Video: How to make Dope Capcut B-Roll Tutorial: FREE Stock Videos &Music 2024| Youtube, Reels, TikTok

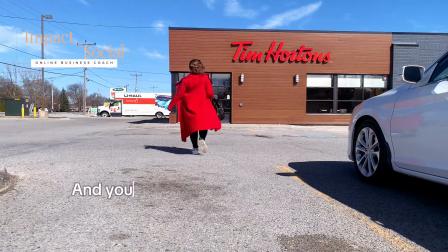If you're an entrepreneur and you're not incorporating B-roll to your footage,
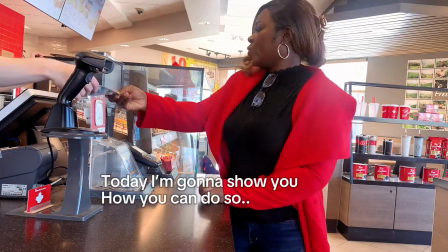today I'm going to show you how you can do so even as a small creator and have your
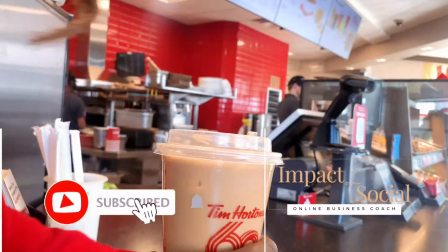audience pressing that subscribe button faster than you can say action.
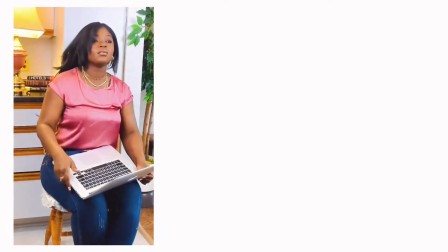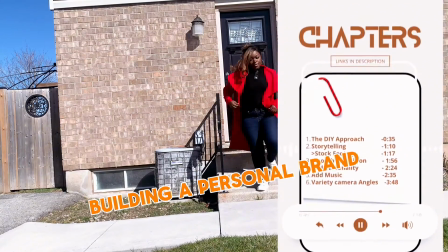One thing I've learned about building a personal brand is that people want to feel like they are friends with you.
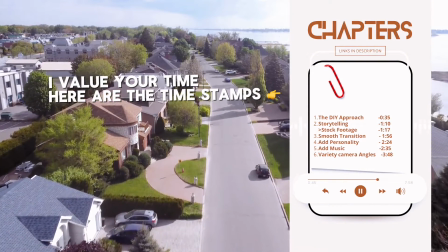They want to feel like they know you. So here is my DIY approach.
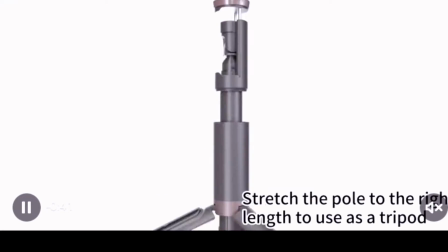You can shoot by yourself. This tripod I got from Amazon for $37 has been a game changer.
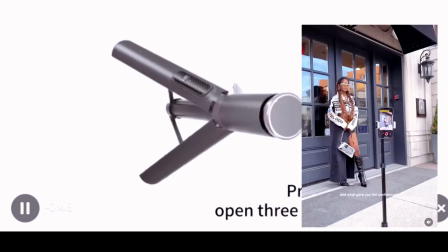I can't wait to show you so much B-roll, and I usually put it at waist length, just above your hips on your waist.
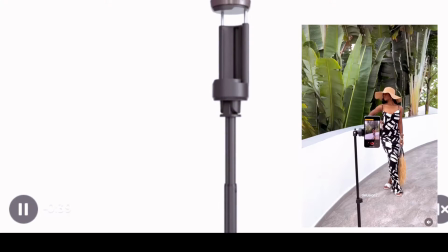I like to put it up to there, and I'm able to shoot very nice content on landscape, portrait.
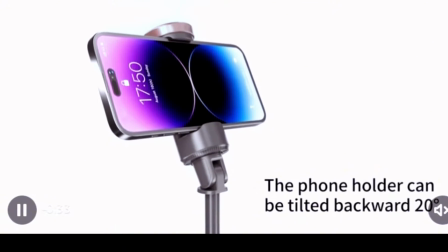So for long form and for short form video, it is perfect. It's only $37.
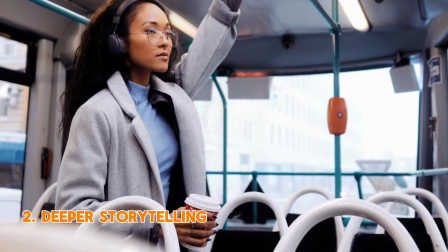I'm gonna link it below. Take your audience deeper without having to struggle for all the pieces of footage.
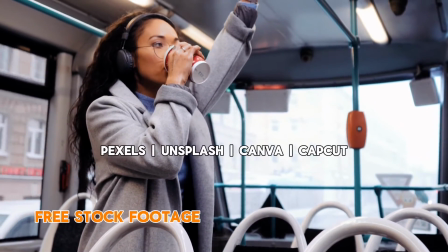Use stock footage that is free. So I use pexels.com and Splash, Canva, Capcut.
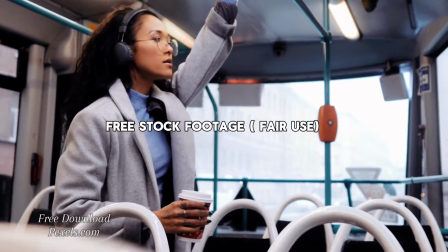All of them have free stock footage. All you have to do is add the descriptive words.
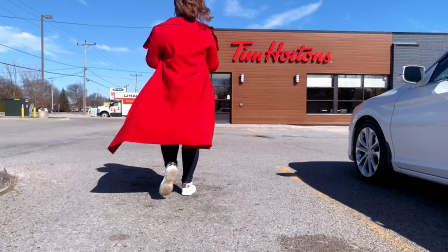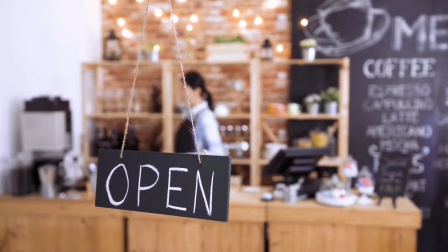You can definitely see how I use that with a coffee shop to just deepen that storytelling process.
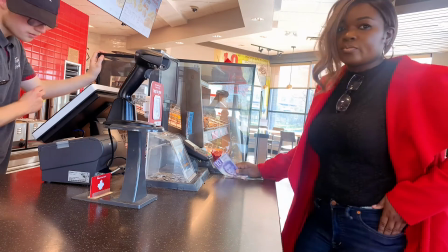So one can see the coffee beans being made and being grinded.
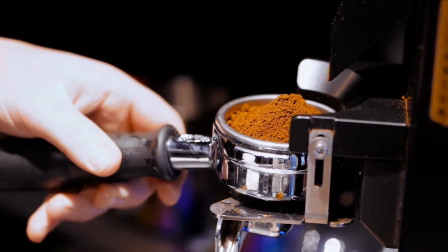That is all just part of making the audience get in touch with the process.
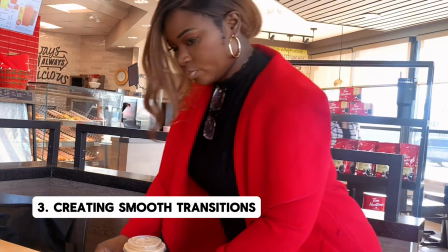So you want to create smooth transitions. I've picked my coffee and now I'm coming to sit down.
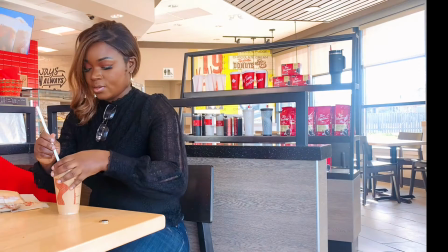So everything is process after process.
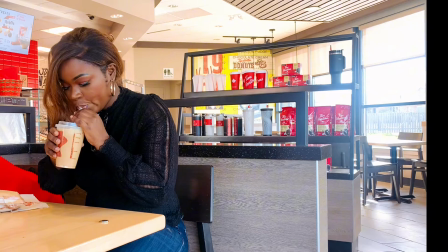And what you want to do is not disjoint that video by throwing in too many gaps.
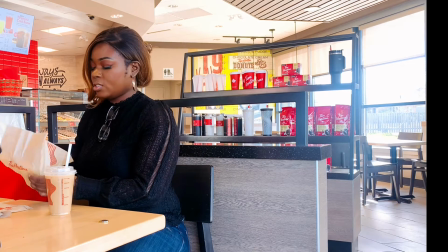So it's nice as much as possible to have those transitions be smooth from one action to the next action.
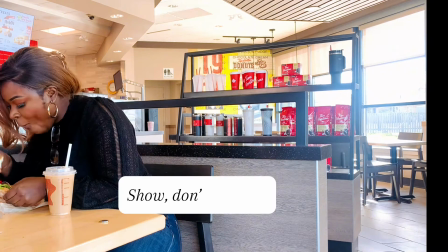And always remember, show, don't just tell, show it as well.
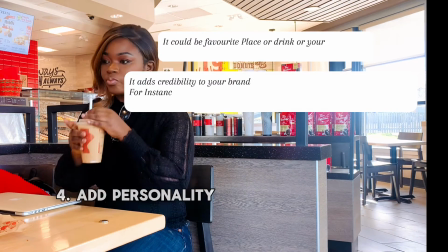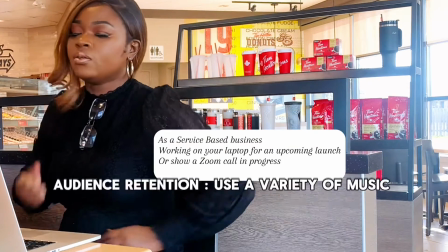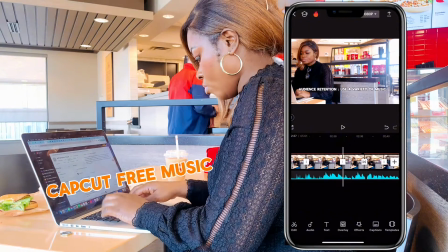When it comes to music, of course, it has to be royalty free or copyright free,
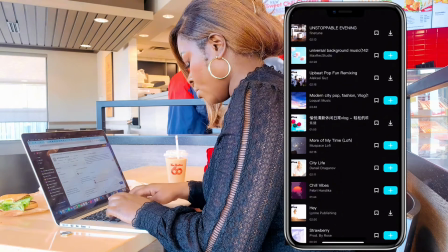which you can find on YouTube for free. However, if you want really amazing
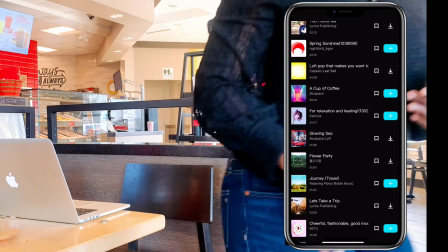music like you hear in some of these vloggers videos, it costs money.
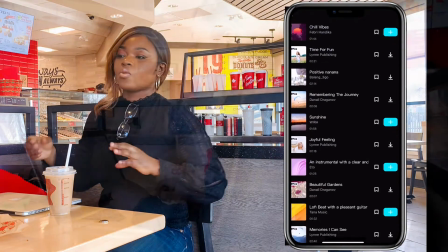You know, there are websites where you have to spend money for that. However, Capcut has made life easier for us.
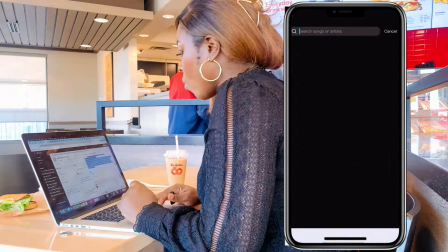So I currently use Capcut and I haven't had any copyright strikes, any copyright issues with the music.
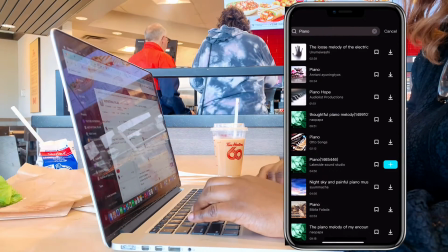So you can see how I select the genre of music I want: vlog, piano,
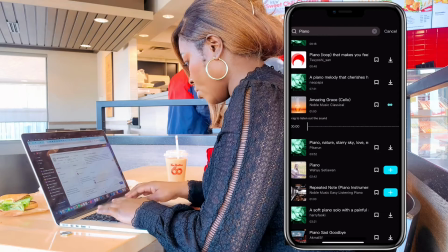relaxing, pop, quiet, chill. You know, there's so many moods of music they have, and for me,
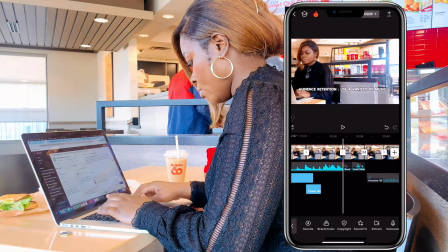I think that suffices for someone who's just starting and you don't want a million places you have had to subscribe to.
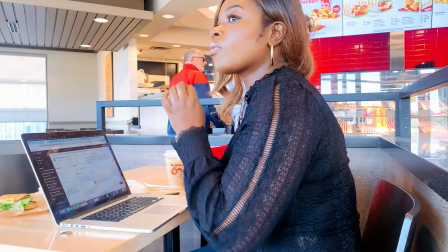So consider Capcut.
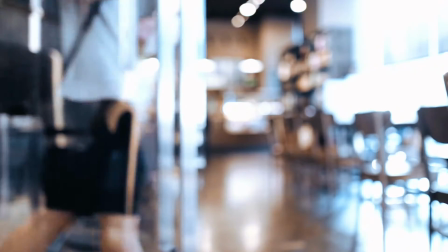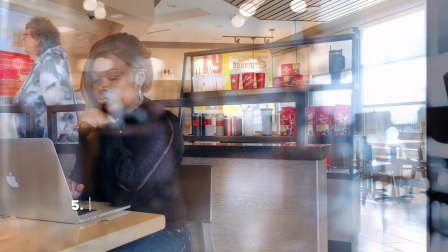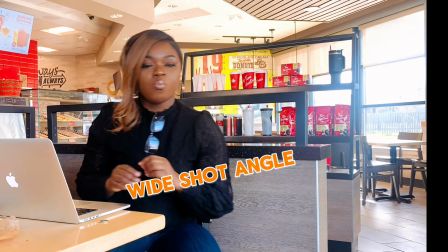Now, one thing I will tell you is switching up your camera angles will definitely make it look more interesting.
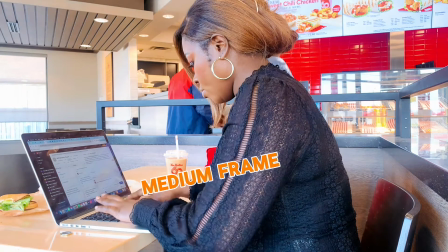That was a wide shot. Now I'm doing a medium frame, which means I'm a little bit closer and you know,
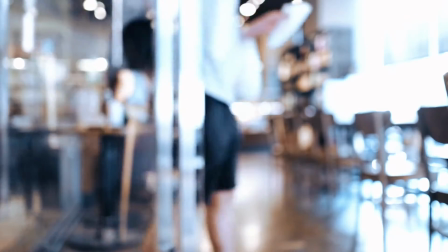you can kind of see what I am actually doing.
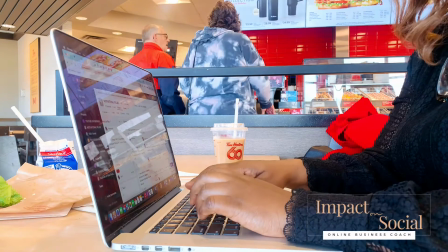And then this is a tight shot where I'm showing you my fingers back to the medium shot,
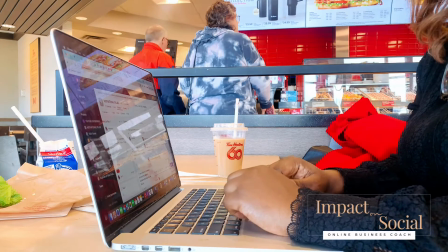and that just really makes a person not feel bored and just keep engaging with the video.
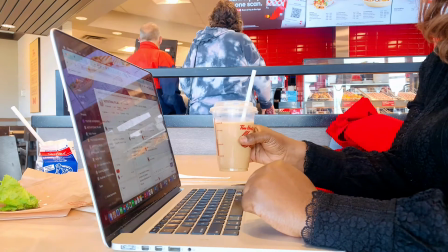You know, keep doing different things.
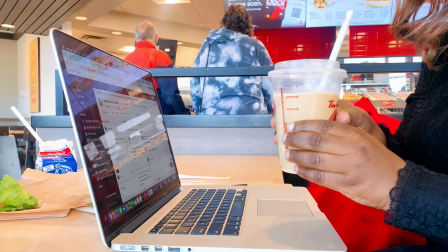And this is what I've seen has worked for some of the vloggers that I watch, like Katie Steckley.
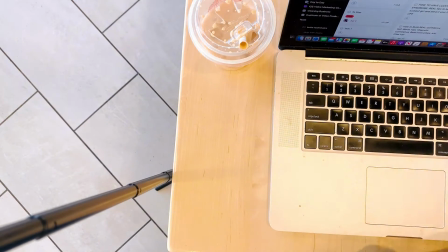Even being able to bring your camera above you, as you can see here, that is the tripod on the left.
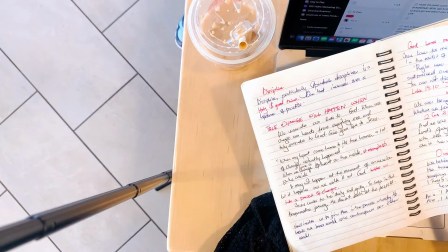And I am also showing you I'm about to start working on my notebook.
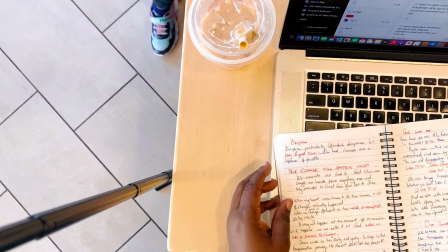And then notice what I end up doing here is, as I flip a page,
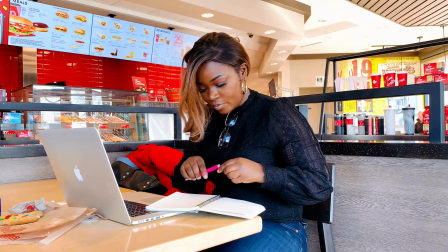I then go back to a wide shot, you know.
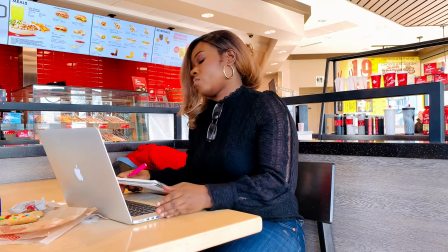And why I'm doing that is to actually show you how now I'm actually writing my notes, and this is how I'm planning my process.
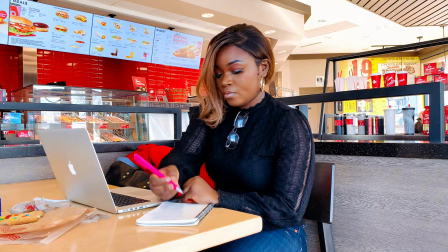And then you can actually see those notes there. So what that does is that it really just enhances the credibility.
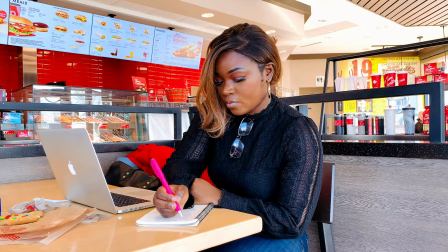It makes you really look like an authority in your niche. Your brand's reputation is enhanced. People feel like they really know who you are, and that you are who you say you are, and that is in line with brand consistency,
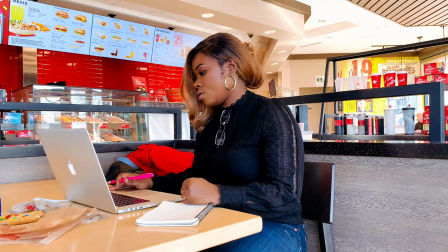that you're actually behind the scenes working on yourself, as well as working on,
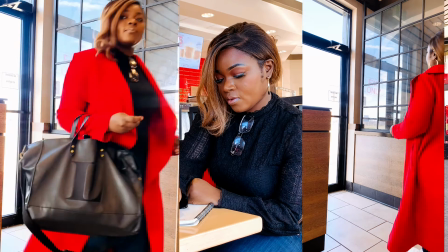whatever services or products or programs you have for your clients.
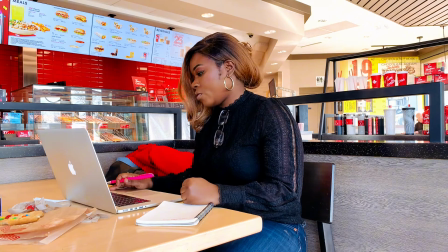People can see really and truly who you are is who you say you are.
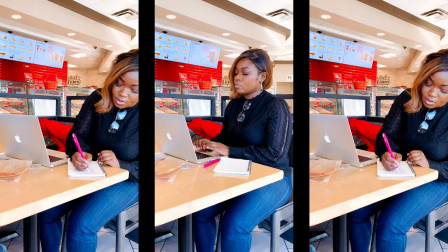Entrepreneurs, I hope that has helped you build magnetic brands that sell really well in front of your audience on social media.
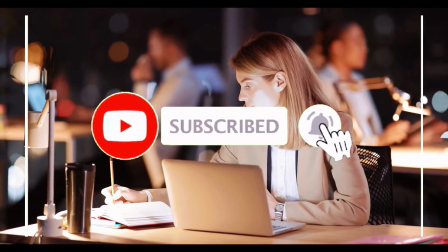If you enjoyed this content, please don't forget to leave without subscribing and liking kindly.
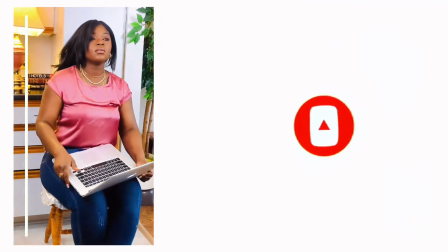Comment as well would be great.
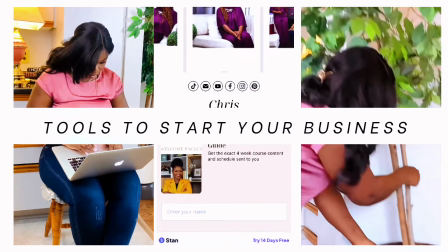I have another video here you don't want to miss about the tools that I use to run my business that could possibly help you as well.
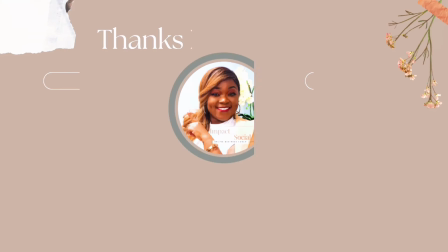Until the next one, see you then. Bye.